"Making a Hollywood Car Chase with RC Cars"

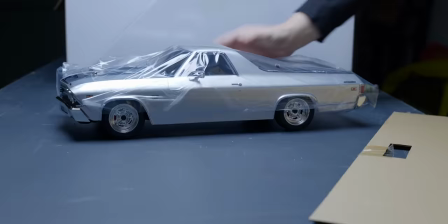[4:07]
Now these things are huge, which is great.
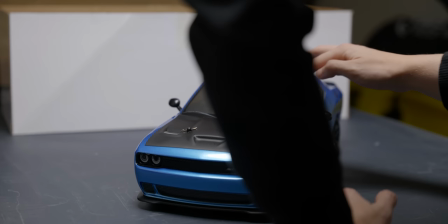[4:10]
This detail is exactly what we need for this chase, but forget that for a second, okay?
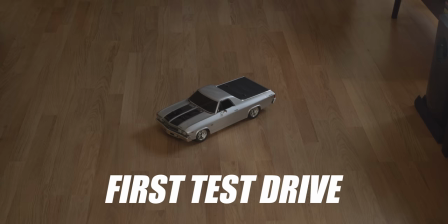[4:16]
Let's see how fast these babies go, okay?
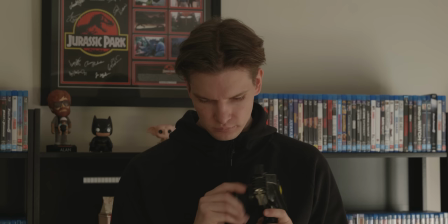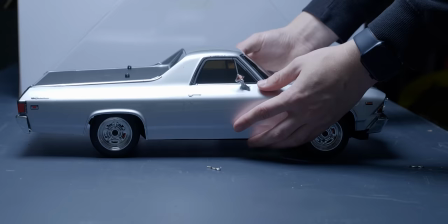[4:29]
I mean, that is a lot slower than I thought they'd be.
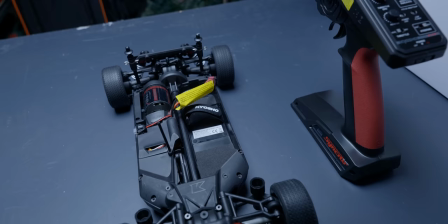[4:32]
So taking the shell off the base, turns out these $350 RC cars don't come with batteries included.
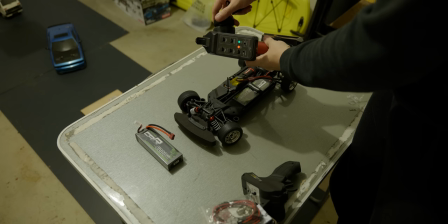[4:41]
So $70 later, we're finally in business. And holy cow, are these things fast.
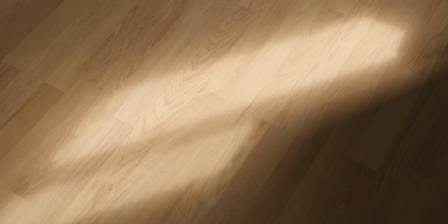[4:51]
Almost too fast. Like, they are incredibly touchy, which has me slightly worried.
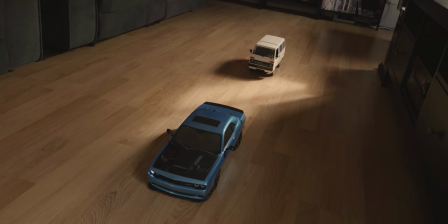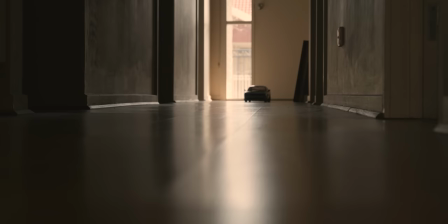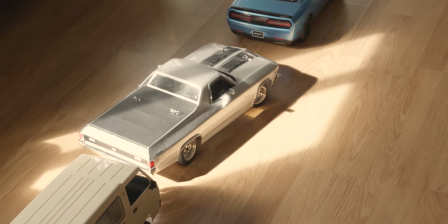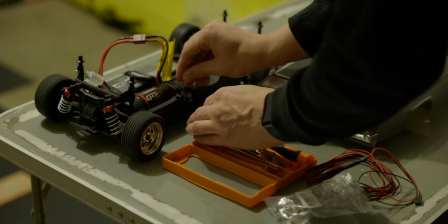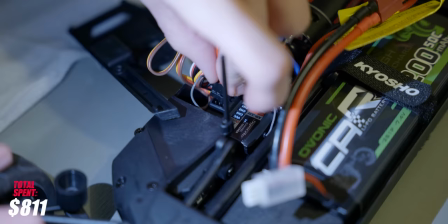[5:28]
Anyway, let's install these lights, which also didn't come with the cars, but they are only $20, so it's all good.
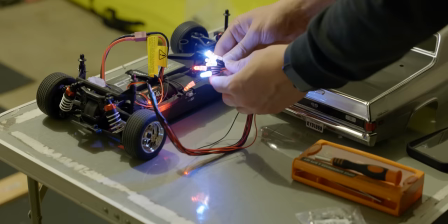[5:35]
And after connecting them to the battery and installing them into the little housings,
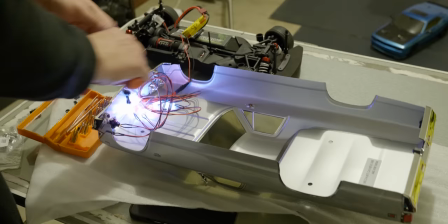[5:41]
man, was that $20 worth every cent. I mean, look at this. Look at it.
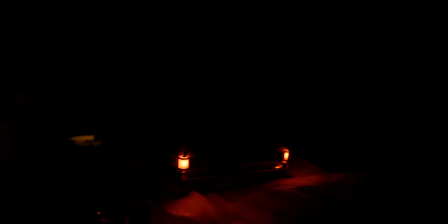[5:51]
They make such a difference to the car's perceptive scale.
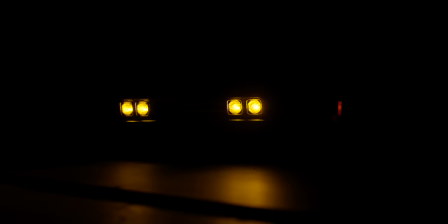[5:57]
They look full size, especially with the lights off. So we're looking good, but we've got another problem.
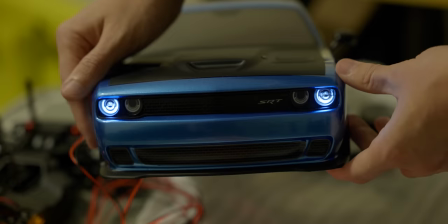[6:04]
Because we're no longer working with Hot Wheels anymore, the set for this chase is going to have to be huge.
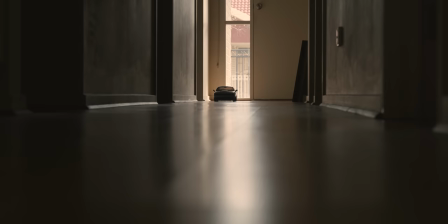[6:11]
And if you can't tell, I have no idea what I'm doing.
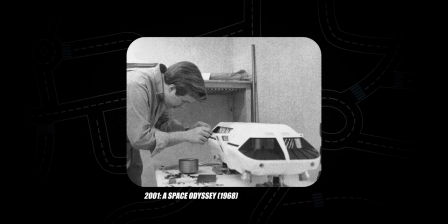[6:16]
These miniature sets take a whole crew of miniature masters months,
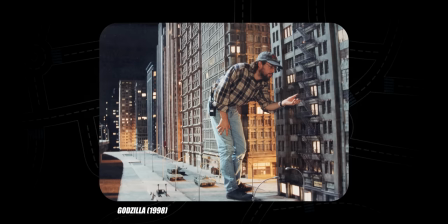[6:22]
not to mention tons of material and money.
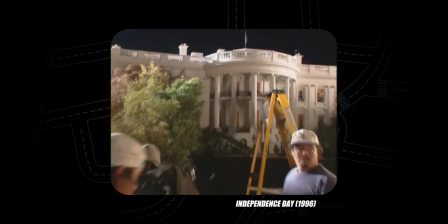[6:25]
So what are we going to do? Well, have no fear, for I have an idea.
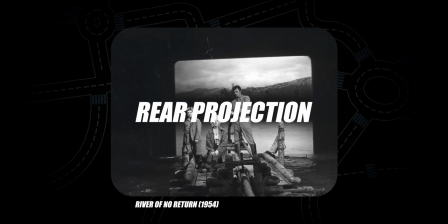[6:33]
A filmmaking technique almost as old as the medium itself,
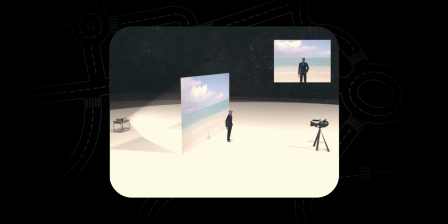[6:38]
reprojection involves projecting an image through a screen that sits behind your subject
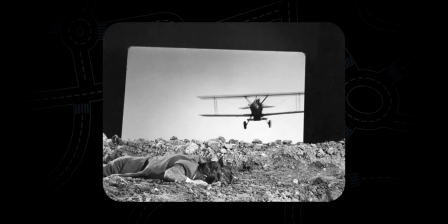[6:43]
to place your scene somewhere that might be too difficult to shoot on location.
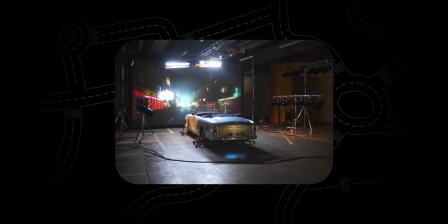[6:48]
But there's also front projection. Instead of projecting the image through the screen towards the camera, the projector is placed on the same side as the camera, more akin to how you would traditionally use a projector.
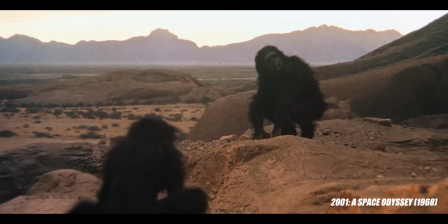[7:00]
It's the exact method Stanley Kubrick used to create the iconic shots in the opening sequence from 2001, A Space Odyssey.
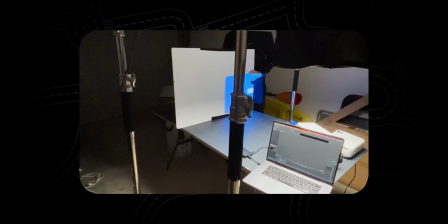[7:08]
And if it's good enough for Stanley, well, it's good enough for me.
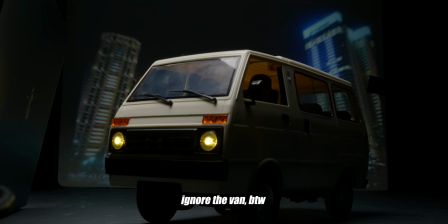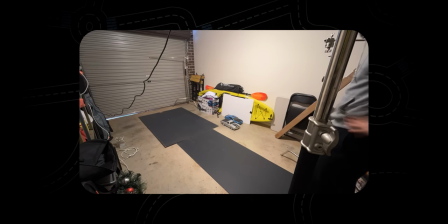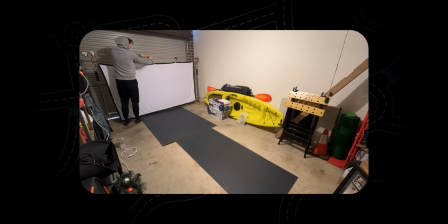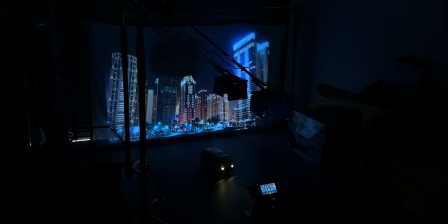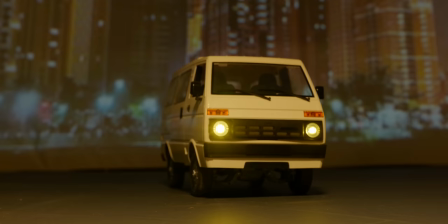[7:55]
The problem I'm having is that I've got two filmmaking techniques basically butting heads with each other.
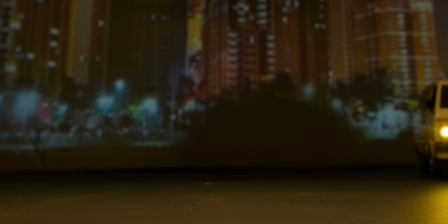[8:00]
The front projection, which works best with the least amount of ambient light possible,
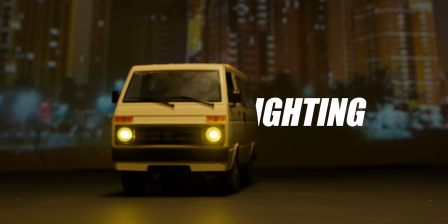[8:06]
that's at complete odds with my attempts to light the miniature in front of it, which needs tons and tons of light to make it work. But why is that? Why do I need so much light?